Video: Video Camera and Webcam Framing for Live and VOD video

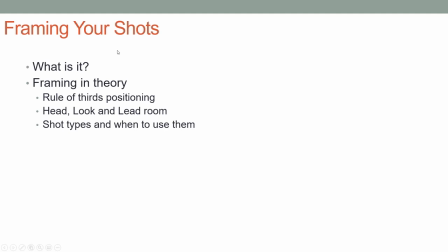(0:00)
In this lesson, you'll learn about framing your shots. We'll start with a look at what framing is, and then we'll look at framing in theory, including rule of thirds positioning, head, look, and lead room, and the various shot types and when to use them.
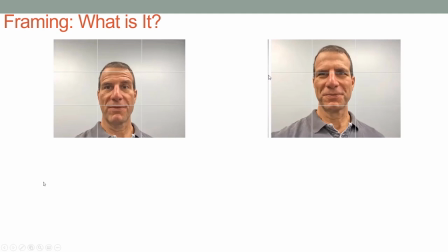(0:13)
And then we'll look at framing in practice, how to apply these rules to several real-world situations involving one speaker and two speakers. What is framing?
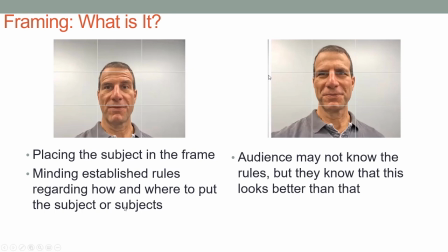(0:22)
Framing is where you place the subject in the frame, And it's minding established rules regarding how and where to put the subjects in the frames because if you ignore the rules, the video doesn't look optimal to your viewers. The audience may not know about the rule of thirds, but they know that this looks a lot more appropriate than this.
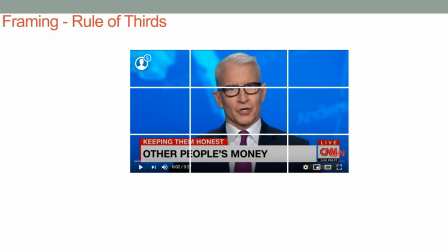(0:40)
So let's jump into our framing rule, starting with the rule of thirds. So the rule of thirds places your eyes about the top third of the frame, as we see here in this CNN shot.
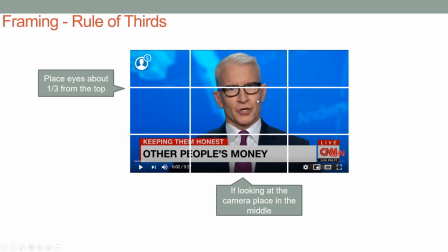(0:49)
And if you're looking at the camera, you want the speaker to be placed in the middle of the frame. Now, if you're framing a two-shot in this case,
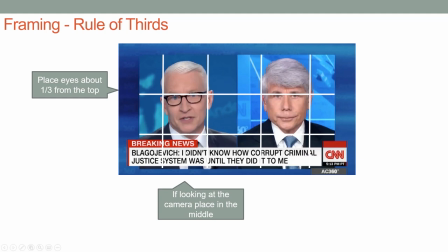(0:56)
you want both speakers to have their eyes right around the top third of the frame so they look equally framed in the video. And since they're both looking directly at the camera, you want to place them both in the middle. And this makes it very easy to combine these two shots that were obviously shot very far away into a single shot that looks very professional and very uniform.
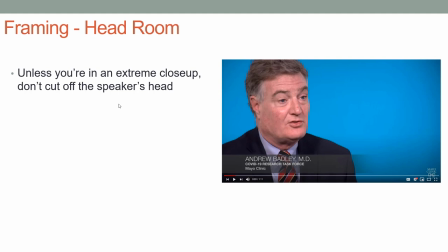(1:15)
Now let's look at headroom. And simply stated, in all the shots that we're going to be considering for live business video, you never want to cut off the speaker's head. So that's the role of headroom is, hey, don't cut off the speaker's head.
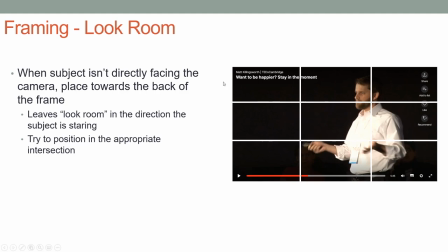(1:27)
Lookroom basically says that when the subject isn't facing directly towards the camera, in this case, he's facing the audience, you want to place him in the back third of the frame, which leaves lookroom over here. And you want to try and position the subject in the appropriate intersection. When I say the subject, I mean the subject's eyes.
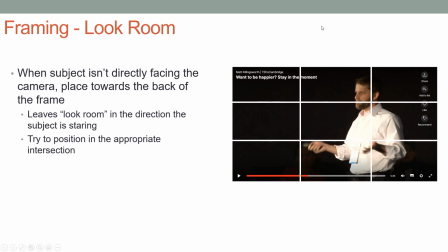(1:45)
So if this was perfect, maybe he would be a little bit lower and a little bit over here, but this is probably close enough for a quick shot at a TED Talk.
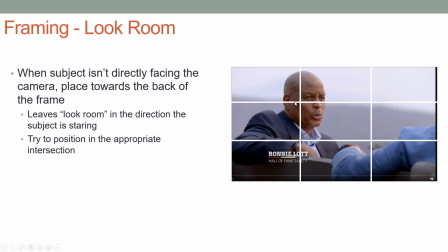(1:53)
This is an ESPN video, we've got Peyton Manning over here, Ronnie Lott over here, and because he's looking this way instead of at the camera,
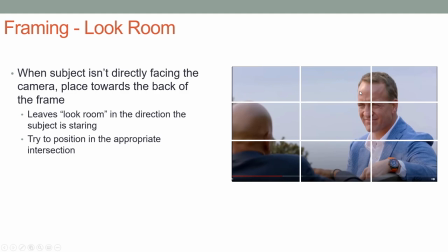(2:00)
we're placing him close to this intersection, and of course with Peyton Manning it's absolutely perfect, which is what you'd expect. So when the subject isn't facing the camera, leave look room in the direction that he's facing or she's facing, and try and position the eyes at this intersection or this intersection depending upon which side they're looking towards.
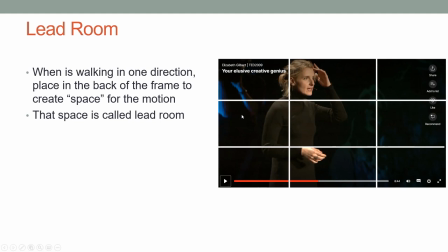(2:21)
And then lead room is kind of the same thing. When a person is walking in one direction, in this particular example, Ms. Gilbert is walking this way, you want to try and leave space in the front in the direction that she's walking.
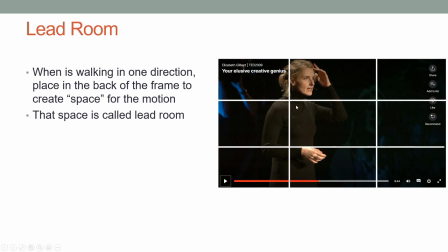(2:34)
And from a positioning perspective, again, you try and place her eyes here, but it's very difficult to do when somebody's basically pacing around on stage.
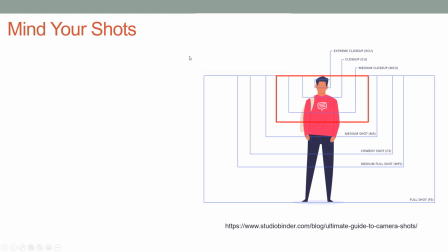(2:42)
You just want to make sure that you get the lead room up here. Now let's look at the classic shots you'll use when shooting both live and on-demand video. And I'm going to cover the ones that are most used in a business-oriented setting. You're probably not going to use a lot of extreme close-ups.
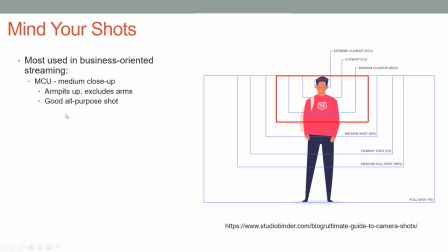(2:57)
So MCU is medium close-up. This is armpits up and excludes the arms. So this is a medium close-up here, and we see the armpits here. And it's a good all-purpose shot for any type of shoot, whether it's postage stamp or whether it's full screen.
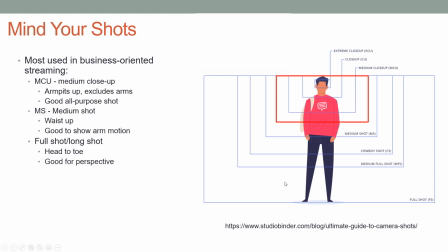(3:13)
Medium shot is waist up. Full shot is feet to top of head. And then what I'll call weekend update medium shot, and you'll see why in a moment, is elbows up.
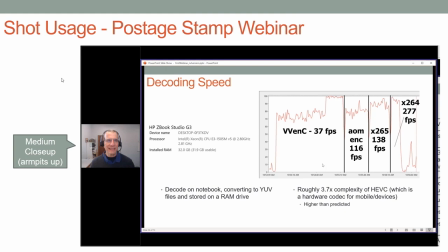(3:25)
And it turns out that this is a very popular shot in streaming, though it's not shown in this shot guide. Okay, let's start to apply these shots to the different types of scenarios that we find ourselves in. So this is a postage stamp webinar. This is a GoToWebinar webinar. And in this particular case, I would use a medium close-up and I would stay with the medium close-up.
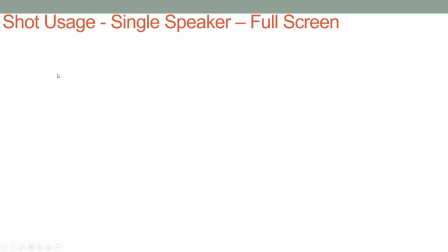(3:45)
I wouldn't go any closer in, but I wouldn't go any further out. What about if I'm a single speaker and instead of postage stamp, I'm going full screen?
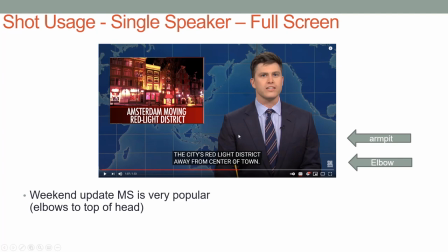(3:53)
Well, this is where we get our weekend update medium shot. So in the classic shots, we went from medium shot, which was a waist shot, to medium close-up, which was armpits and up.